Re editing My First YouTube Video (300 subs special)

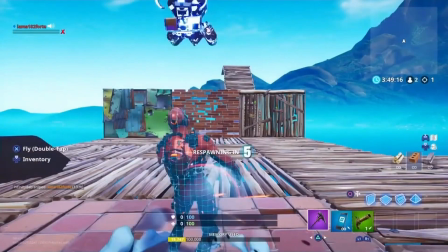4:17 Welcome to Sean Chester's...
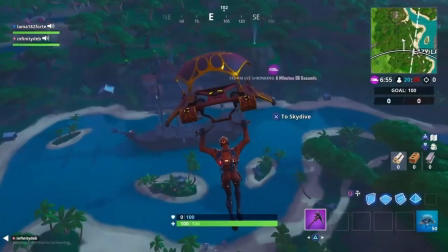4:23 As you can see, it's a much more exciting addition to what would have been a pretty bland opening that probably would have turned most viewers off from the video.
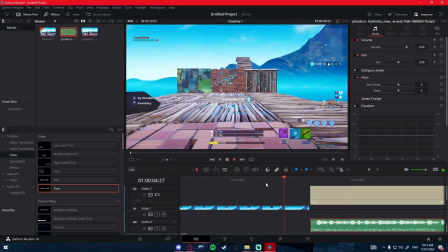4:32 Yeah, story of my life that is. Anyways, now the next stage to making a YouTube video is to use your editing skills to
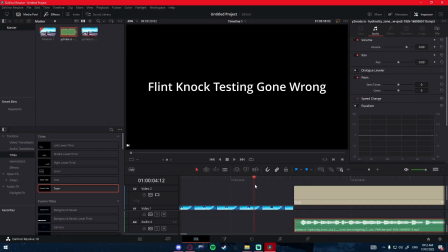4:39 highlight certain jokes and make aspects that wouldn't have been funny otherwise funny.
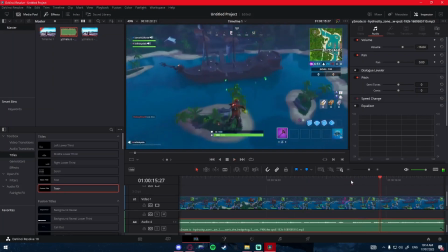4:46 So, for this example here, I noticed that I kept stuttering and saying the word P over and over again. So at first I thought, okay, let's have text that says P every single time I said P. But then,
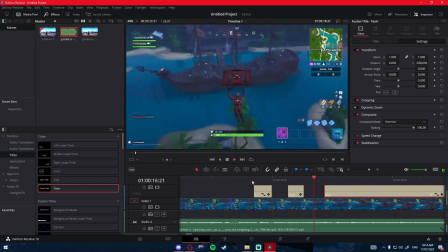4:58 as I was doing this, I was like, this shit boring. Let's do PNGs instead,
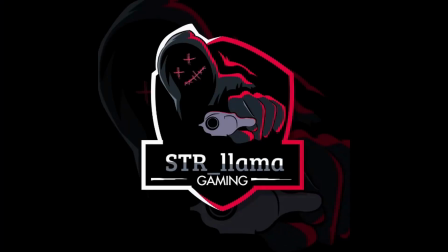5:03 because they're much more funny than just text, am I right, guys? Whilst you're editing, it is perfectly okay to change your mind about an edit if you think, oh, this doesn't, like, flow that well, or, like, the idea sounded a lot better in my head. Whilst editing, I probably do this, like, countless times.
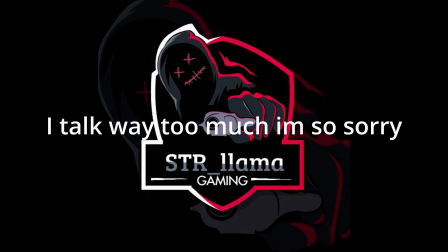5:20 I start working with an idea, and then I absolutely hate it, and then I just get rid of it, and then go back to the drawing board.
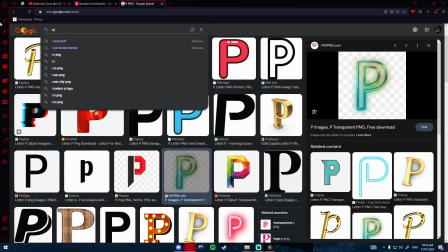5:27 In addition to this, I noticed that on the last P, it sounded like I kind of moaned a little bit.
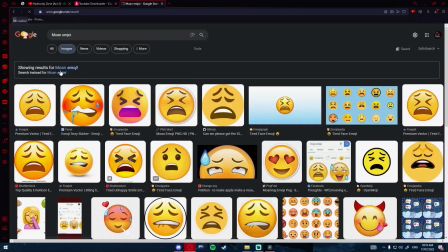5:32 So here you go, moaning emoji. Oh god! Oh no! Oh god, why would I look that up?
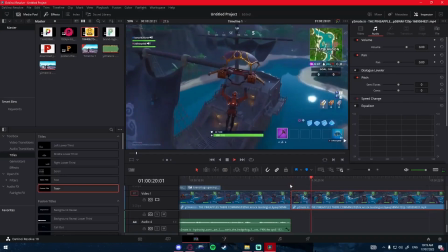5:37 And to add just a little bit of a final flair to this edit, when I'm laughing and telling Corey to shut up, even though he didn't even do anything wrong, I decided to have the camera pan out slowly.
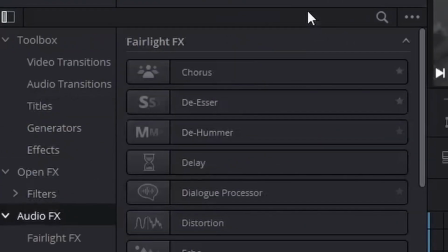5:48 The screen goes black and white, and the text becomes reverbed to further enhance the embarrassment.
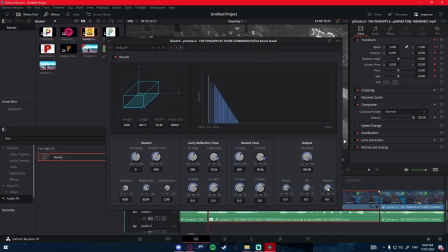5:54 And then boom, we have our first of many gags in this bloated video.
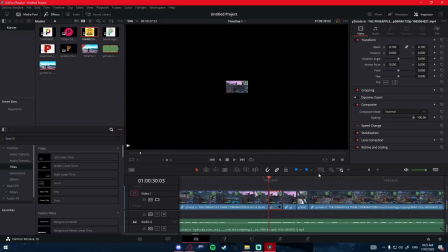6:04 Shut up, Corey.
Carrying on the P stuttering trend, I did some more gags when I was stuttering on the word P for some reason.
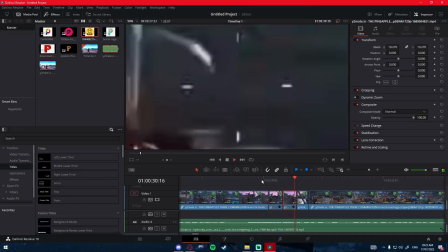6:12 And this time I just did little camera effects to emphasize that I'm stuttering.
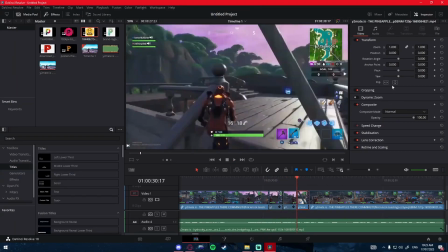6:18 When you're making a YouTube video, there's a lot of emphasizing you have to do.
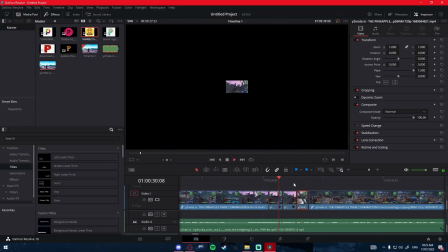6:21 Like, it's one thing having a joke, but then if you emphasize the joke, it just makes it more funny.
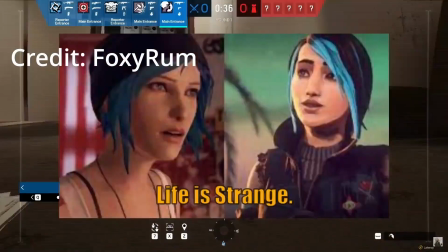6:27 It's one of the reasons why there's a trend right now where people put subtitles over their videos.
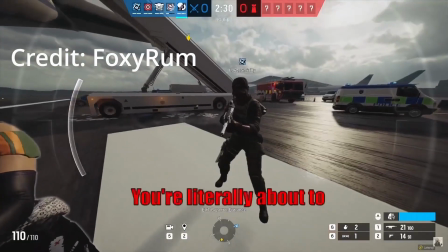6:32 I don't personally do it because, well, it's just not really my thing. But I totally get the appeal of doing it, because when I do watch a video with subtitles on it,
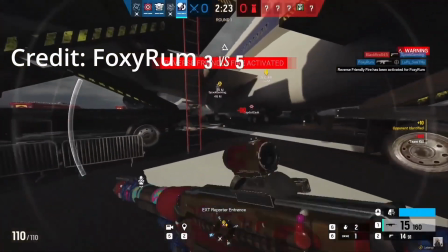6:41 yes, it does emphasize the joke more, and it can be used really in a really funny way.
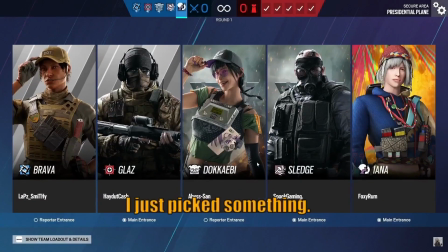6:46 Ayana. Really? I don't know. I just picked something. I don't know who to be.
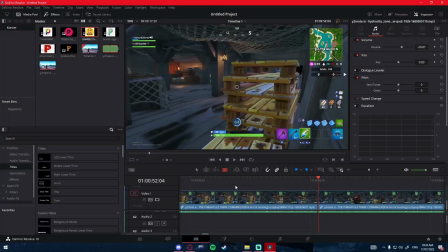6:51 No eyebrows.
And additionally, Corey notably said some really sus things in this clip.
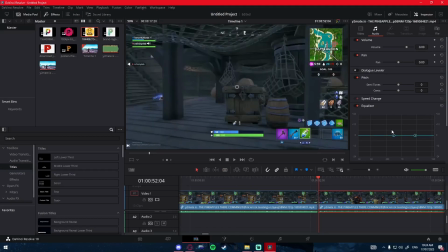6:58 So in order to emphasize how sus it is,
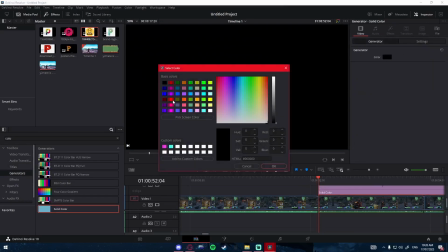7:00 I decided to slowly fade in a red image to make it, well, red, believe it or not.
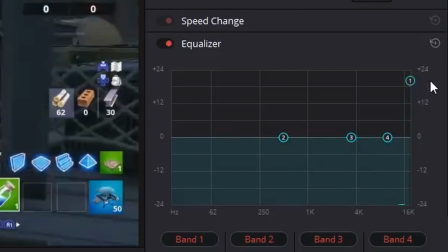7:07 And I added a bass boost effect just to make the audio sound more funny,
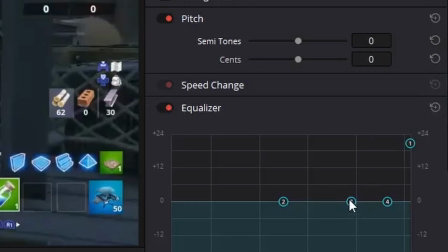7:13 to emphasize how funny my content is. I'm a very funny guy.
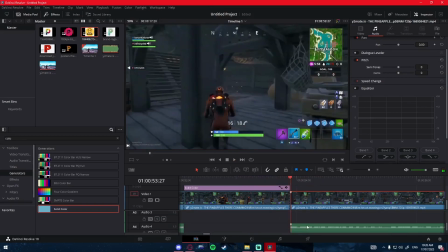7:18 Sticking my banana head inside.
Now, ladies and gentlemen, this is where we encounter our first issue with editing this video.
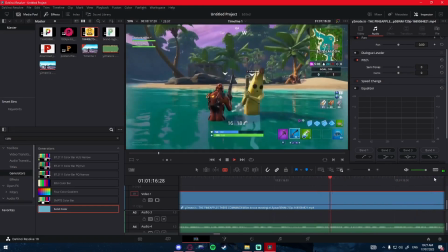7:26 Editing an already edited, well,
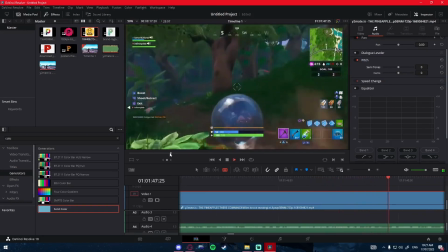7:31 partially edited video is an issue, because there's moments like this where there is really loud,
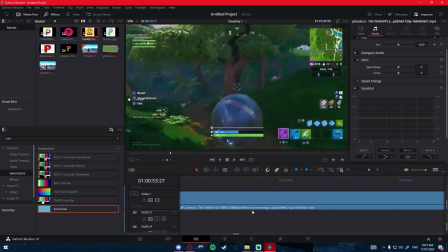7:37 royalty-free Share Factory music playing in the background, and I can't do nothing about it,
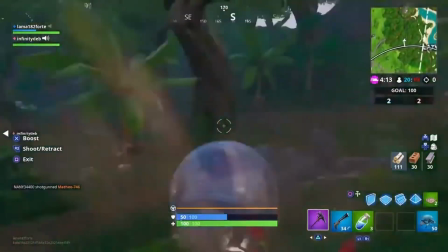7:42 which is fucking great.
Oh, by the way, there's one right here. There's one right here. What, the new gun?
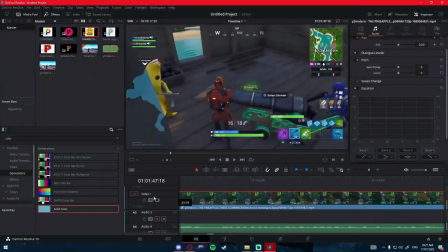7:47 There's one right here.
So we're just gonna have to work with it. We're just gonna have to live with it.
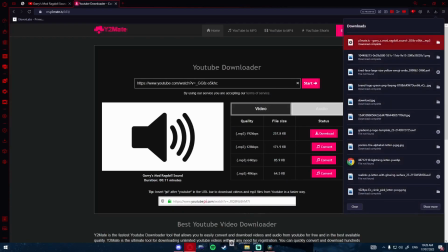7:52 In fact, I use it every now and then in a video just because, well, it's just funny.
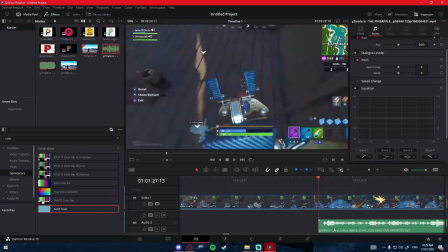7:57 Come on, what's not funny about someone splattering against a bunch of walls a bunch of times?
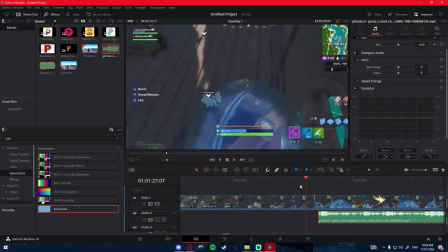8:02 The camera shake wasn't edited in. That was already an effect that I put in the original video.
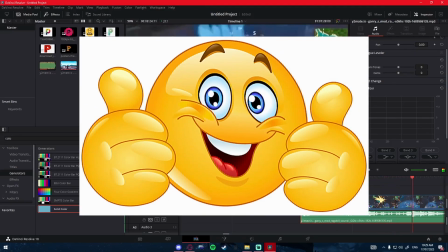8:07 So good job, me. You actually did an appropriate edit for once.
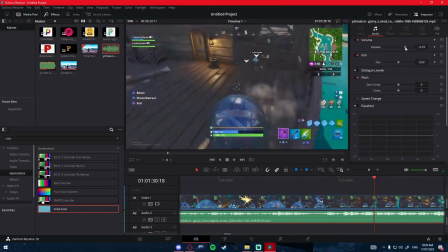8:10 So if you guys haven't noticed already, I am doing a lot of gags in this video, and that's because the original video is just so boring.
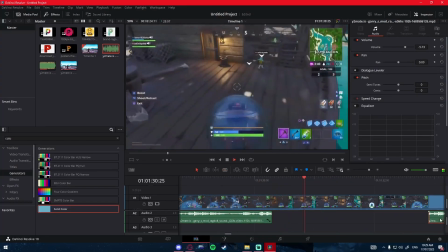8:18 Like, for this first, like, few minutes, there is just nothing happening.
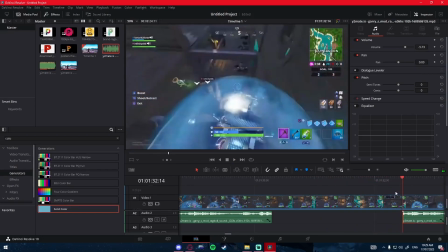8:23 So in order to engage the audience a bit more,
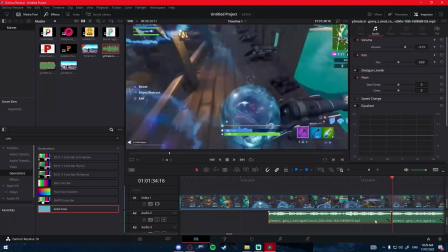8:27 I am filling this first segment in with a bunch of gags, overly edited segments like this one.
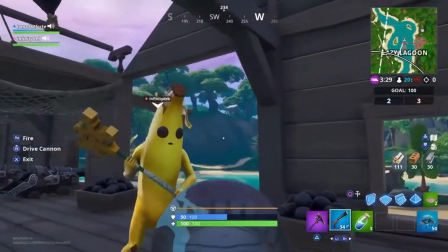8:34 In your butt. Across the floor the whole time. No! Pick up!
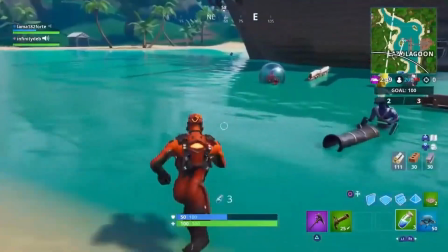8:40 And this one. You just get a legendary scar on off-road and you're facing me like, God damn it!
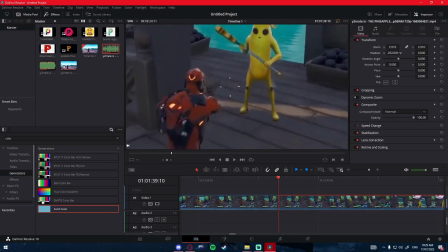8:49 If you ever have a moment in the video where it seems boring and it just drags on, make gags out of it.
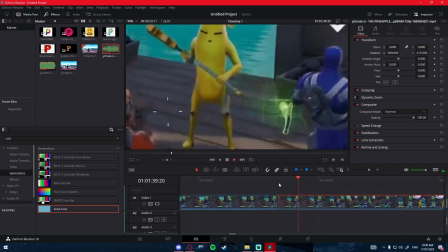8:56 Take aspects that wouldn't be funny otherwise and roll with it. Make gags, make it funny, make it good, you know, just make it not boring.
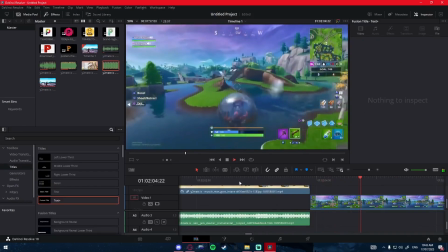9:04 That is my advice for the day. Just make it not boring. Finally leaving the ship and heading towards the center battlefield of Team Rumble.
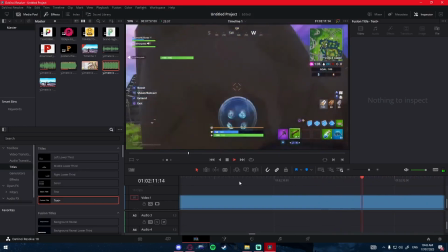9:11 Oh god, I miss Team Rumble. A lot more excitement and engagement's happening as I'm getting into quite a few combat scenarios.
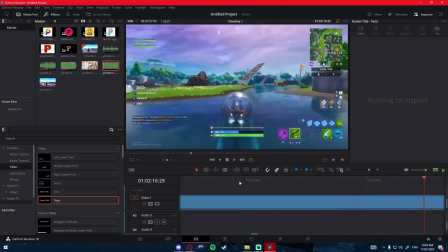9:18 However, we are going to edit these combat segments to make them even more engaging.
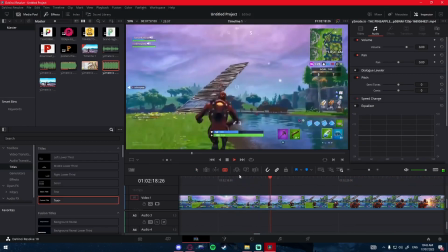9:22 So for example, combat with this enemy right here, I decided to add sound clips from the hit meme Blood, where are you?
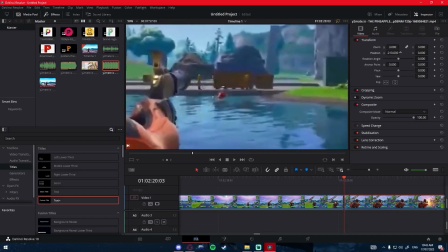9:31 Gang, where are you?
Because, you know, Fortnite kids, that indeed was a Fortnite kid, so yeah.
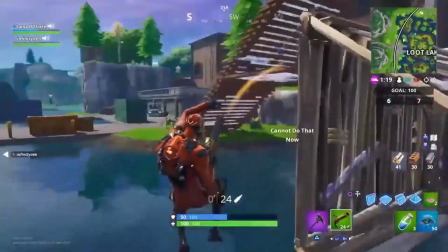9:38 It's an apple! Gang, where are you? She's back and she has a pump.
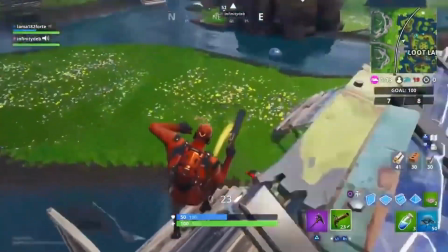9:44 And she's a tryhard. I'm dead.
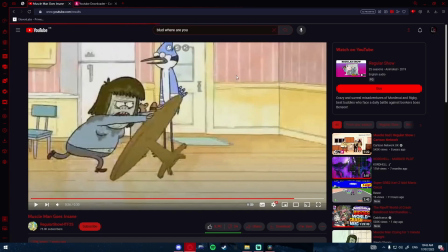9:49 Adding audio to an enemy, I do this edit quite a lot because I just feel it gives the enemy more personality.
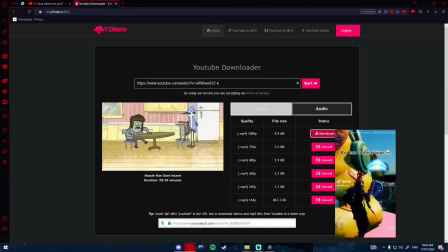9:57 It makes them more aggressive, and this doesn't even have to be done to players, it can be done to NPCs.
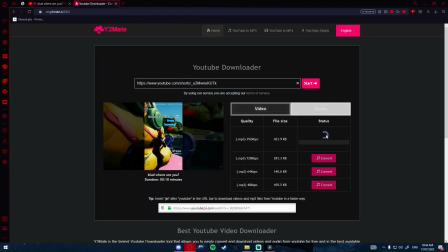10:03 I did it in the FNAF video. During when some of the animatronics were chasing me, I'd play sound effects to make them like more aggressive,
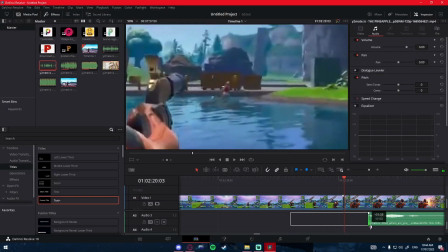10:11 and also for comedic effect, because some of these sound effects are indeed memes. I do use a lot of memes in my videos, believe it or not. To further build upon this gag, I added the weave ass sound effect every time I shot and missed with the flint knot pistol,
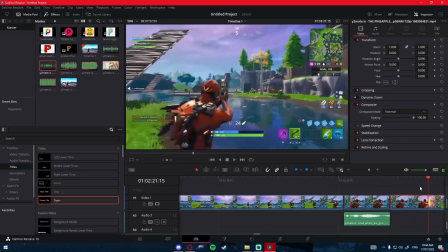10:26 because I was so ass at Fortnite during this era. I don't know why I thought I was that all decent.
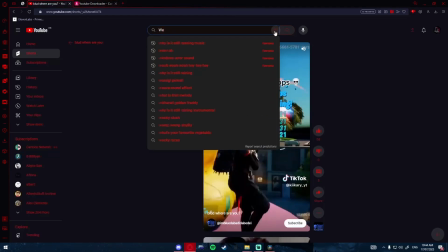10:32 And after I died, I put in the clip of Wings of Freedom raging, because he is a funny little guy, he is.
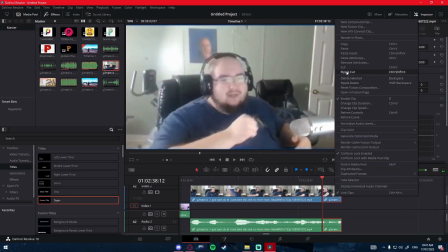10:41 Now, I'm not going to go into the nitty gritty of how I did every single gag in this video and every single edit I did to it,
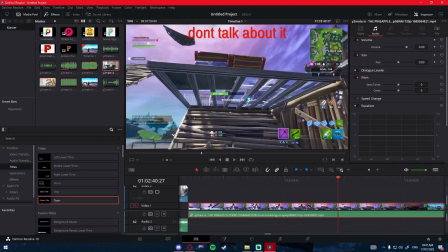10:47 because frankly, we'd be here all day and you guys are probably already sick of my shit.
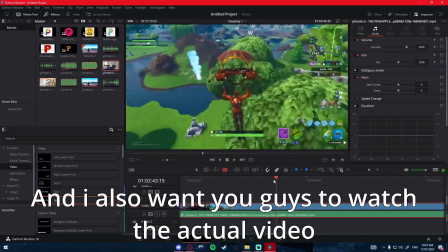10:50 After doing the final gags and finishing up the video, we get to the outro, and
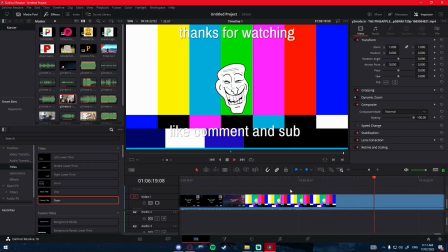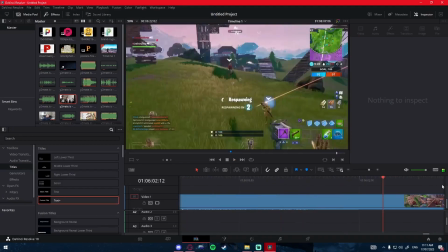11:02 ooh. Okay. Yeah, this outro is not gonna work, so let's hit
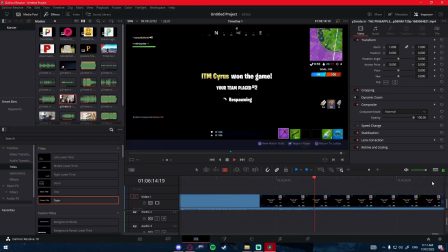11:11 my audience with something that 2019 me could never do,
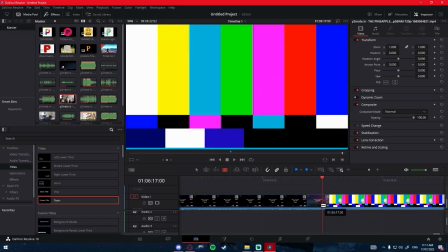11:15 and have an engaging outro with some really aggressive loud funk, because that genre of music fucking rocks.
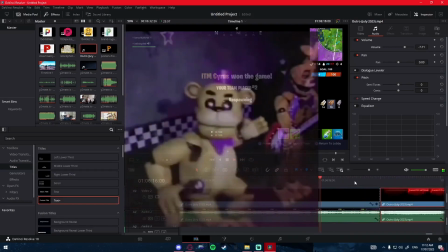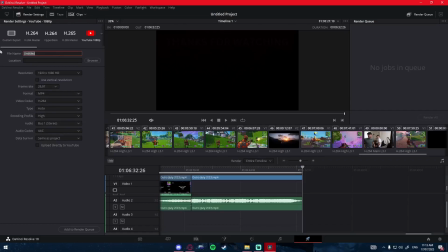11:31 Now with all that done, we put the video into rendering, put the video into YouTube Studios.
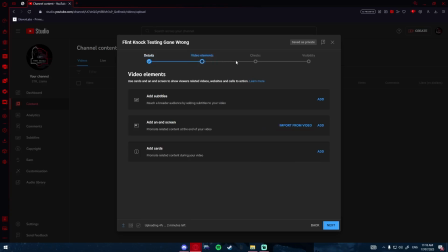11:37 We are done.
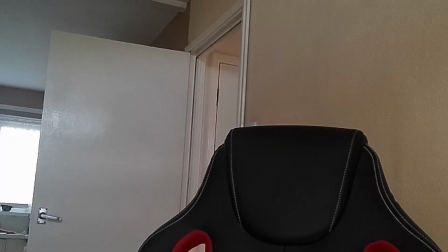Hey, STL Llama? Llama, where'd you go? You're right, Llama. Oh, hey. What are you thinking about? It's quite mad, you know. 4 years I've been doing this. 4 years of, you know, just recording, editing, uploading, and people watch it. People enjoy it. They love it. They love my passion, and I love them for it. It's great, you know. I always knew YouTube was the thing I wanted to do ever since I discovered it when I was younger.